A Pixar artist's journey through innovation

And Brad was telling me this interesting thing that sunsets and sunrises usually mean the beginning or the ending of something. And so at the end of Ratatouille, Remy has started a new restaurant, a new venture. And so this new chapter of his life has begun.
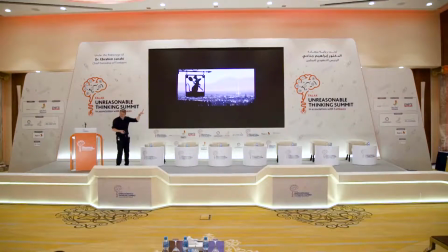(29:07)
Really, this is one of the few matte paintings that I've done that I really liked. But one of the things that I did that even Brad didn't know about was I tried to make these really high cirrus clouds, these golden clouds, look like a nice smell that Remy is smelling. So Brad liked that.
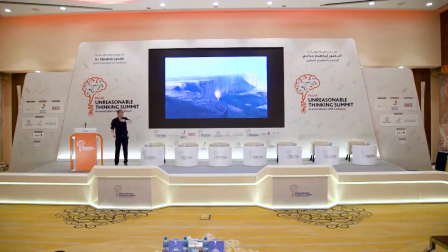(29:26)
I'm going to finish up pretty soon. How are we doing? We're doing? Okay. Just some quick things about Up. This is a concept painting done by me and Harley Jessup. And then the final map painting.
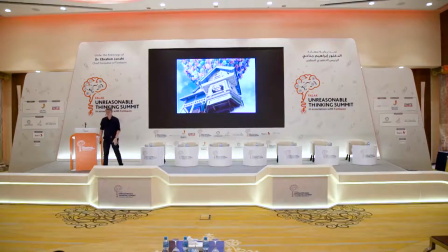(29:40)
The thing that I, one of the things I loved about UP. I just love the love story and it's also it's my house.
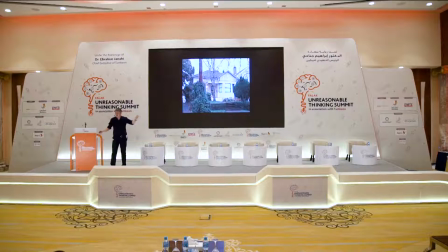(29:47)
So this is my house in Petaluma. I had a party the production designer had come and he had this weird look on my face and or his face and he was just saying dude this is the house and I said what does that mean? Is that a good thing? He's like dude you don't understand this. I want this to be the house.
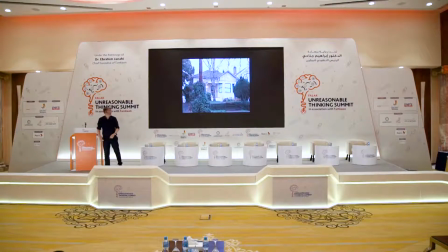(30:07)
Can we come take pictures and do research? So, I like that.
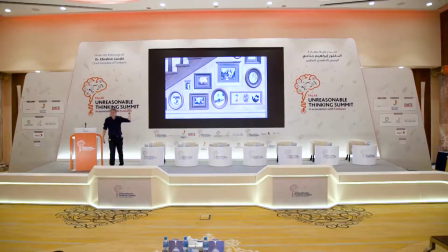(30:12)
Inside the house, there were all these photographs because it was a wonderful love story.
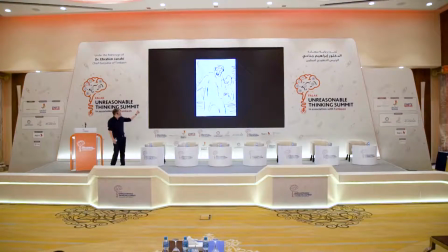(30:19)
Ronnie Del Carmen had done some really cool sketches.
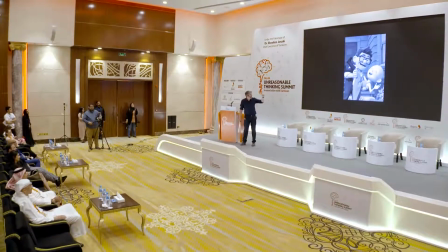(30:24)
We would get these odd renders that I would turn into a photograph.
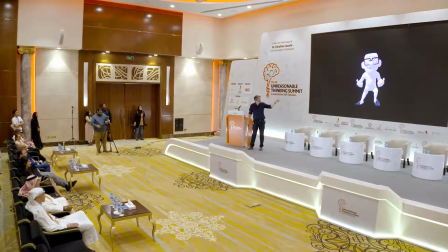(30:31)
Poor Carl.
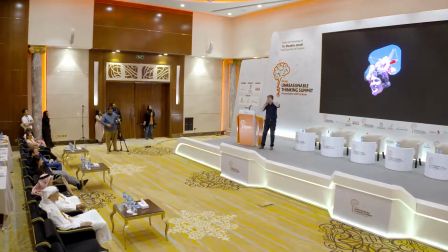(30:35)
I got a friend who was a balloon maker to make a balloon.
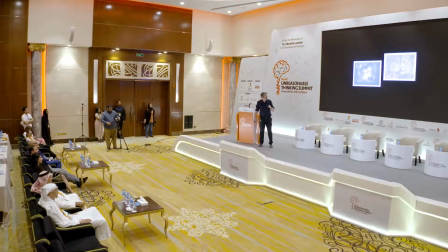(30:42)
And I just loved all these photo albums. And the production designer actually had this collection of photos that his family had taken in front of the exact same house ever since 1921.
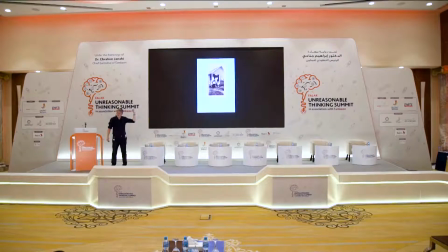(30:59)
And so he was able to sort of go through each one to show what the photographic stock would look like, What is a 1935 image look like? What does a 1967, actually, with a Kodak Instamatic, Sahara? And so all those things helped us make, give verisimilitude to the movie and to the images.